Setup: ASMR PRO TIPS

the least amount of shadows you have around your nose the more even and beautiful light you will come off in the video and if you need a little bit more contrast and shadows you can always use post-production editing software to increase the contrast just lower the brightness and it will create a more even beautiful look okay so
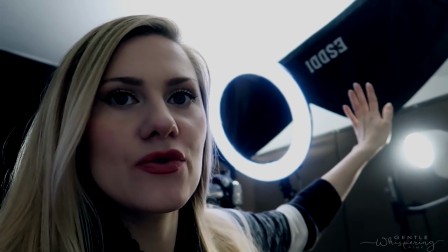749s
there are different settings you can do for shadow boxes here I'm
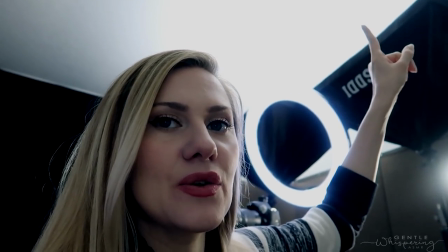754s
using them just to bounce of the light onto the ceiling so it creates a more flooded light instead of very bright on my face light that's just something I chose for this specific video
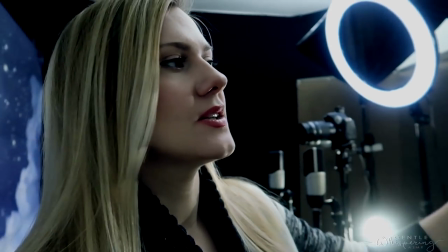770s
oftentimes I will have them positioned on each side of me from far away distance this beautiful light onto my face and it kind of illuminates your skin from within okay
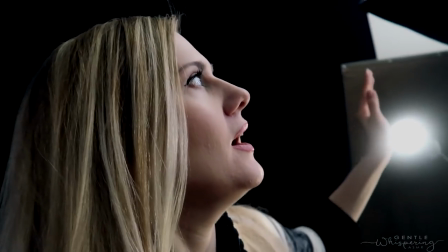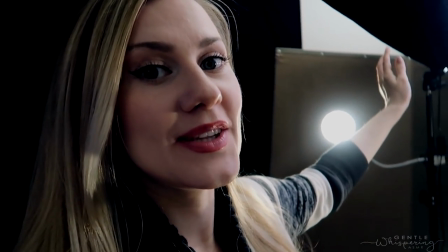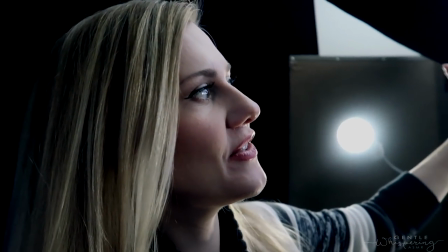798s
they're just very artificial to me but i do use them as well so i can say no to it too i don't like the most when you have a ring light in your eye especially when it's big so it's actually all around your pupil i try to avoid it but that's just my personal choice but i do like The amount of light that it gives you so here you
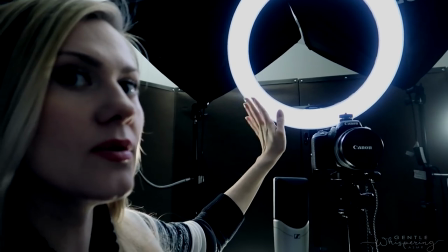825s
will see that I'm using it on the angle It's kind of leaning down down
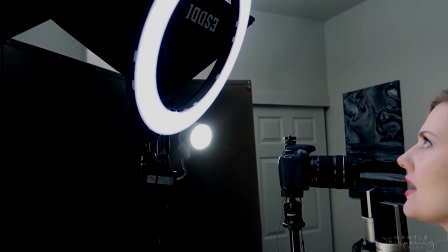834s
onto my face from the top of being right in front
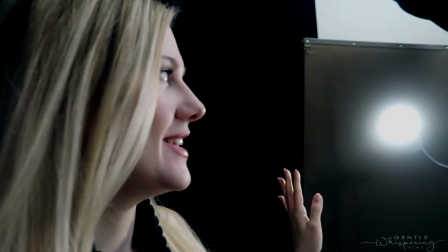846s
favorite lights Little band of lights
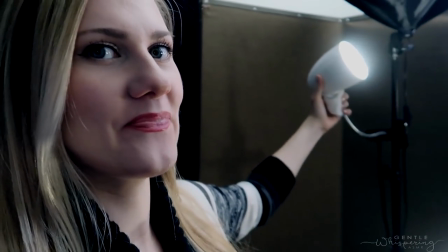you can purchase them in most stores Target Walmart. They fear here inexpensive To create like a more diffused light and you can put two pairs three pairs four pairs of socks as many as you need to to tone down the light and create a beautiful spotlight also you can change the color of the socks and create a different coloring for your video as well those look very nice too so
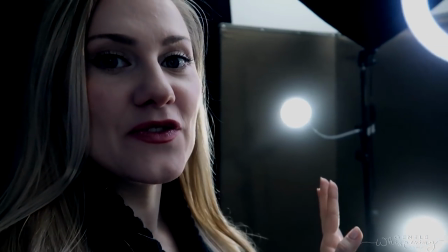891s
if one thing I would buy as a first investment it would be these small lights
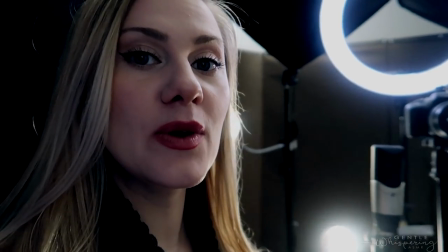897s
that I can just position in different parts of my room sometimes bring a letter or a vacuum cleaner and i would attach it to it just standing next to me so you really don't have to get like rigs and stands for everything why do i like these spotlights they
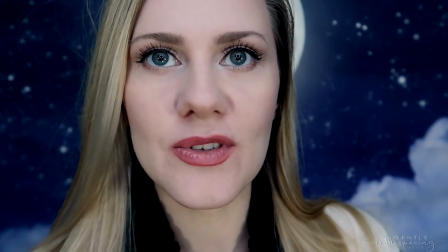921s
create these beautiful shining
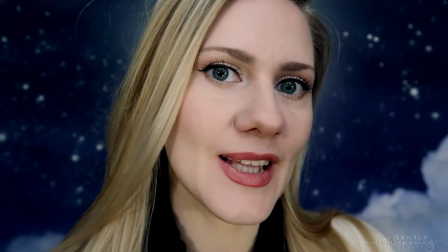927s
lights in your eye that look so so whimsy
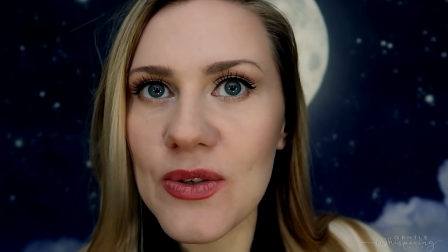934s
and You might have noticed a lot of esmer artists using this tip as well. Pardon my hair.
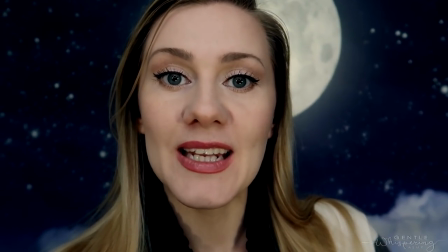942s
And it gives you like this almost anime look to your eyes.
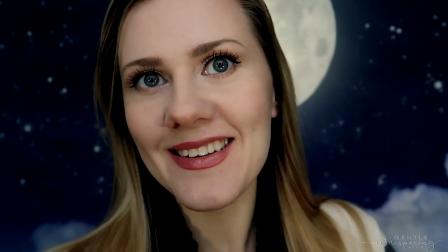947s
Creates beautiful little glistening, shining eye glitter.
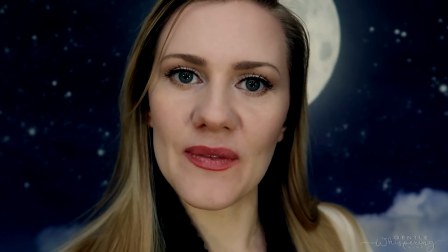955s
So they make you seem, again, more interesting in a way, light you up, so will. Okay? So I hope you see the point of that. Sometimes they also create a beautiful contrast from the side like this It's a big lamp over shape over brightening up your skin These little buddies create just enough of this little glow from within too Okay, so I hope that was helpful
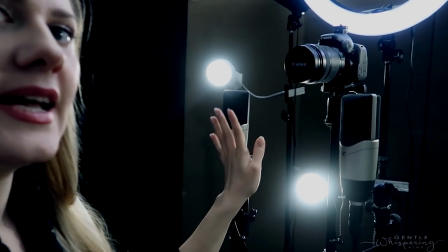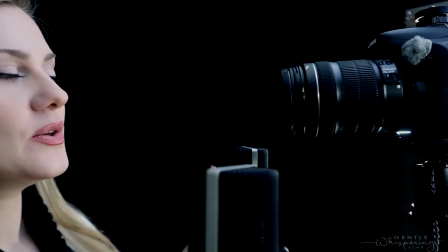995s
I do enjoy using camera that is angled sometimes down but actually maturity of my videos you will notice that my camera is actually a little bit lower than me it's my personal favorite angle
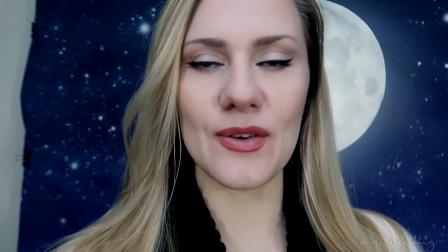1015s
this look like this
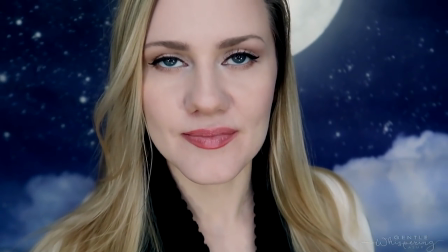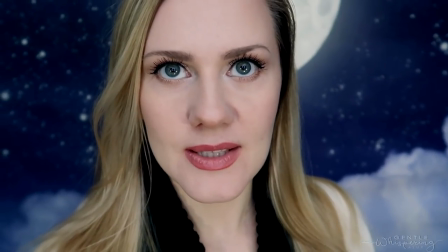1023s
honestly it's because this is more seducing look in
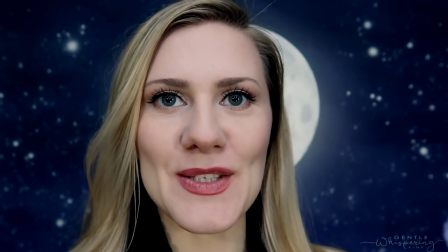1028s
my personal opinion and this is more motherly caring look
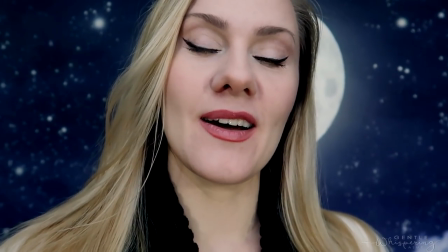1034s
but that's how I I figured to call it
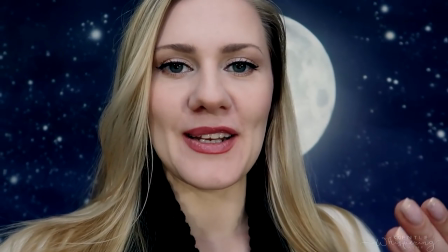1039s
so this is less threatening and more pleasant when I talk to you like this
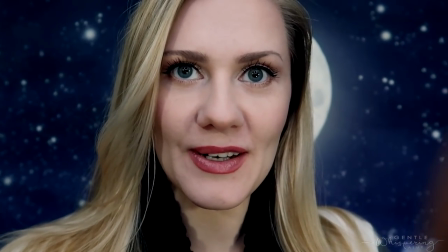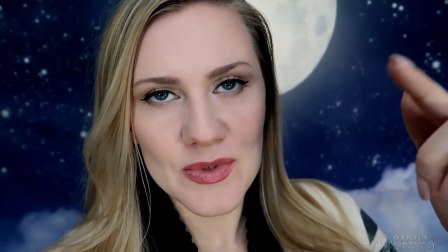1053s
to you and sometimes it could be a little bit more seductive look and whatever you're going for is fine but just the difference is very obvious the positioning of the microphones I always do them a little bit lower than me so I can speak more into this part so
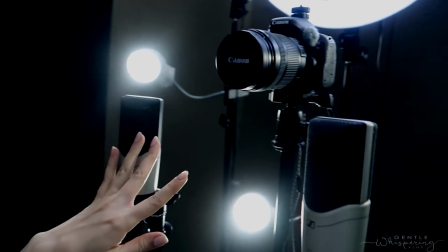1091s
it creates the distance of ears and
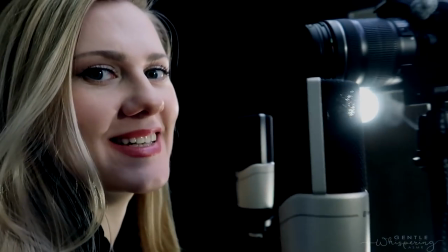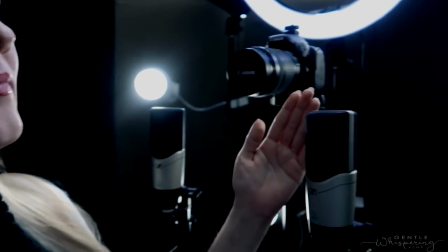1104s
it's just a good distance that I've noticed works best and I would bring it up a little bit forward speaking
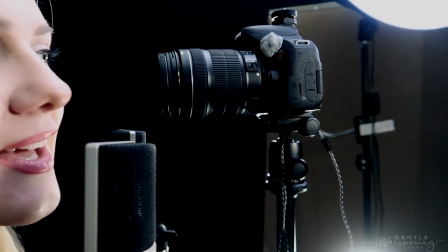into your ears and
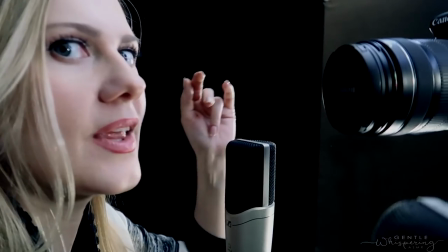close enough for you to think that I'm actually whenever I record my videos except for this one because i know i keep looking at myself i
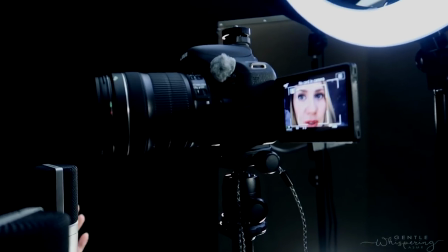1145s
do tend to uh close down so
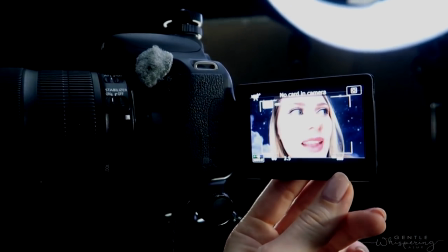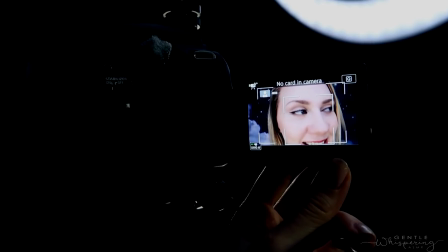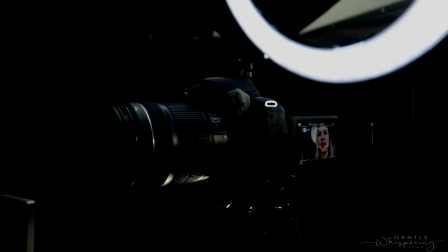1159s
i just push it away a little bit and if i need to look at the time this
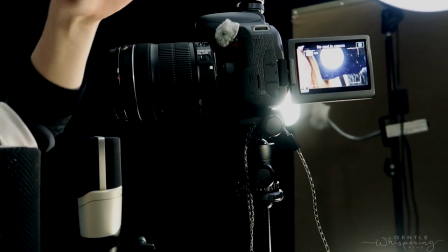way it doesn't take away from the experience i know that some people do enjoy to look at themselves i personally know for a fact that if you have rehearsed your video just a little bit
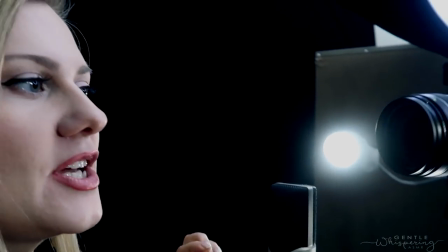1188s
if you have checked out the distance the
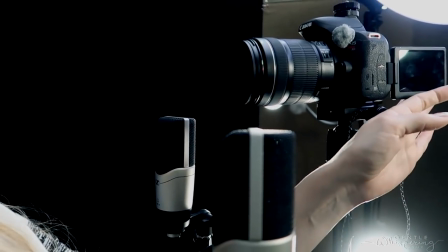1193s
microphone and camera have in between just by looking at yourself here first making sure that it's going to be a good distance you won't need the screen then because you already tested it out I